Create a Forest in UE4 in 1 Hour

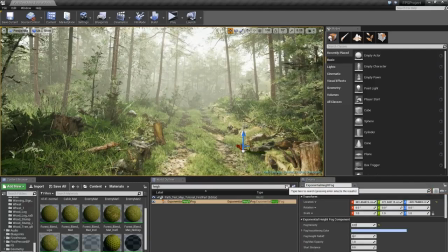So the settings for this scene and the lighting, it's very, very basic.
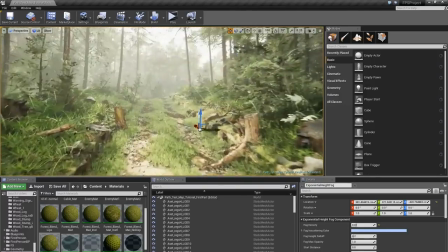And we're not using any post-processing at all so far.
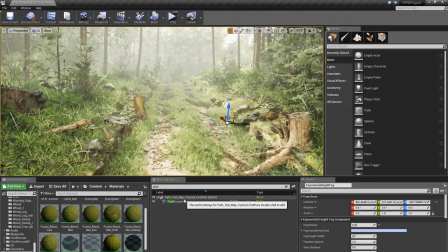So, but I have a post-process volume set up here that I will enable and show.
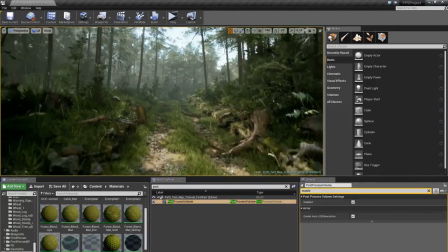So if we enable that, you can see it's a huge difference.
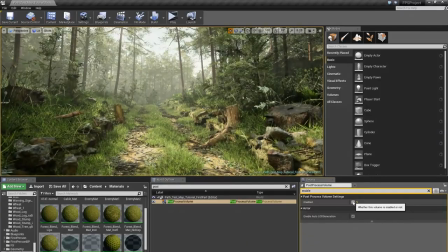We can just go turn it off and let the exposure adjust, and we can turn it back on again.
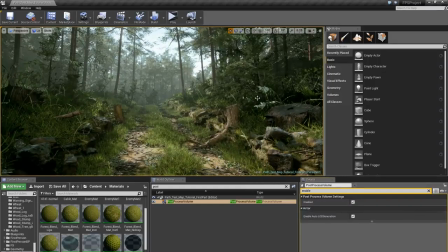So it's a huge difference, like everything changes, the colors, the shadows, the lighting, the fog changes colors and so on. So let's just take a quick look at this. So the first thing I've done here is I've changed the white balance temperature. So it's set to 5,800. So it's a bit warmer.
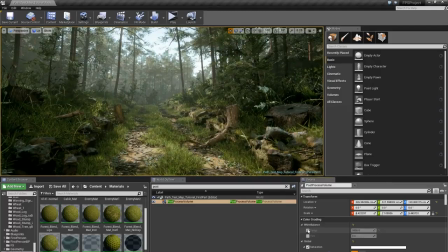If I change colder, I mean. So I can change this. We can see it's a huge difference, just that. So this is a big part of the whole change in the atmosphere. And I'm also using the new color grading in Unreal as of, was it
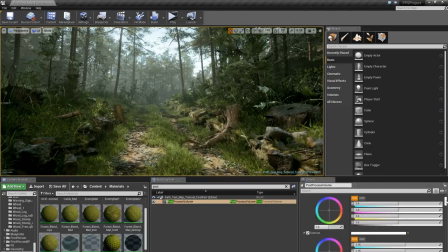4.15, I think it is, and it's extremely powerful. So you can check out the settings here. So saturation is 1, contrast 1.15. It's small changes, but it's really making a huge difference. And down here we have the color grading lookup table. I can show you this.
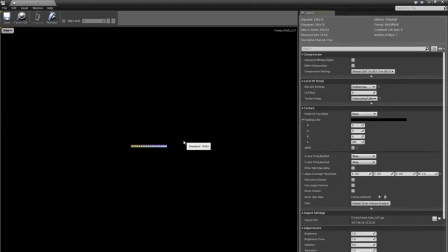So this adjusts the colors, and I made this in Photoshop.
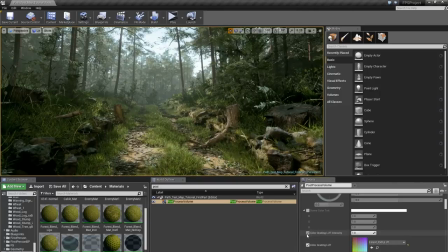So if we turn this off and on again, we can see that also makes a big difference.
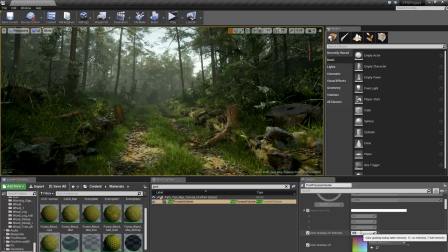It desaturates it a bit and also adds a bit more blue to the scene.
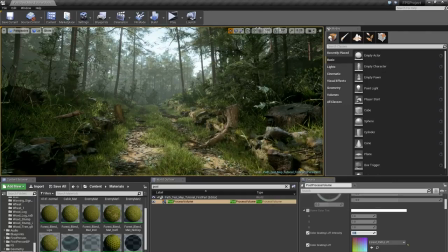So the way you create a color lookup table, at least the way I do it, is I just take a screenshot of
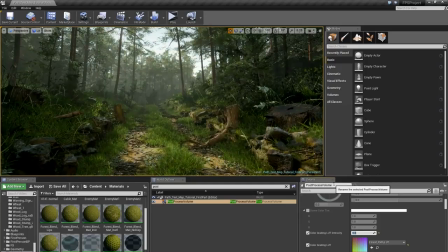the scene without any lookup table, of course, at all enabled,
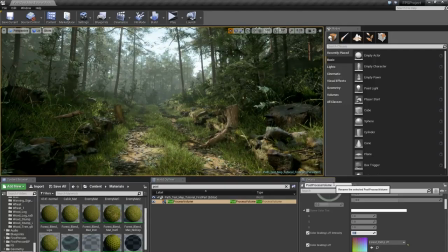and I add the lookup table chart from the website, the documentation for Unreal, and I just add that underneath a bunch of adjustment layers, which I tweak until I am happy with the result.
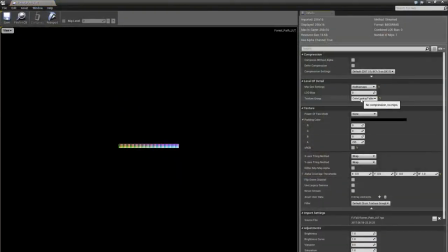And then I export the lookup table, I set it to color lookup table in the texture group, and then it turns out like this.
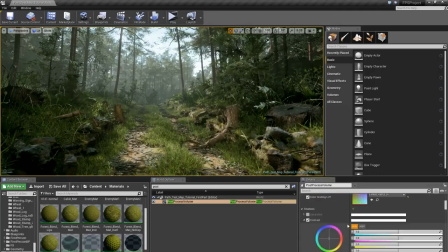And let's just take a quick look here. I'm doing quite a bit of adjustments here in the shadows department. So just take a quick look here. Small adjustment to the gamma, and small adjustment to the offset as well.
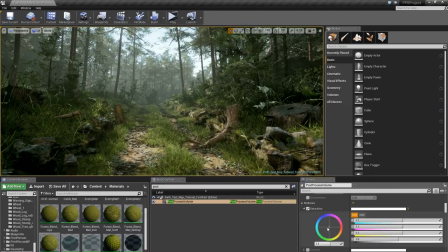And I'm changing the midtones ever so slightly as well, the saturation. I'm making it a bit more saturated to give it some more vibrance. So we can set it to, it's a very, very small difference, but you can see it gets warmer, especially on the grass here. I'm pointing at my screen for some reason, but yeah.
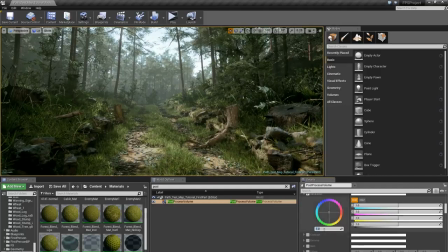So if you look here on the grass, and I set it back to 1.1, it gets warmer and more vibrant. And let's check out the highlights as well. So the saturation here,
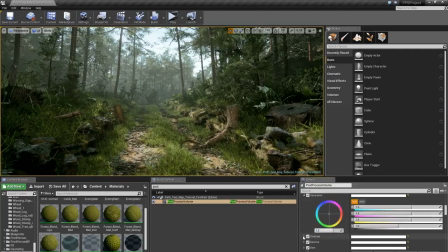very, very subtle difference, but all these small things each contribute to a big difference. Same thing here, very minor. And here in the tone mapper, I've done some adjustments as well. You can take a look at that.
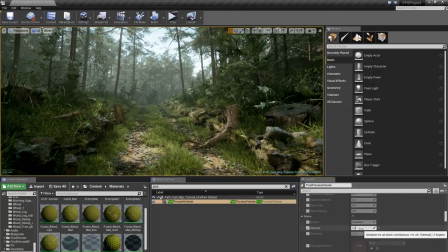And I've set the bloom to 1.5. just to give some more atmosphere from the fog, just to give the volumetric fog a bit of a boost. But it's nothing too over the top. That's the way I like to work.
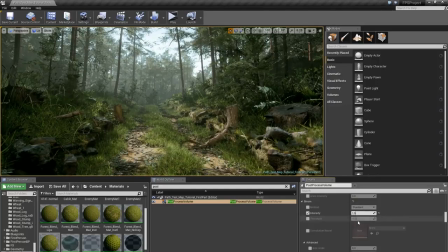Like I try and keep things pretty subtle. I usually go pretty over the top to begin with, and then I just work my way down.
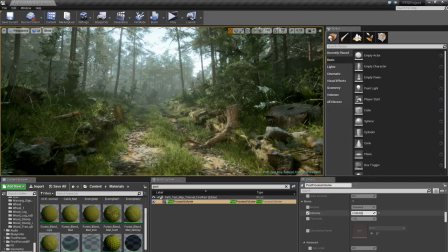So let's say I put it like this at first, and then after I've done some more changes, I sort of step it back and find a nice sweet spot, like in between.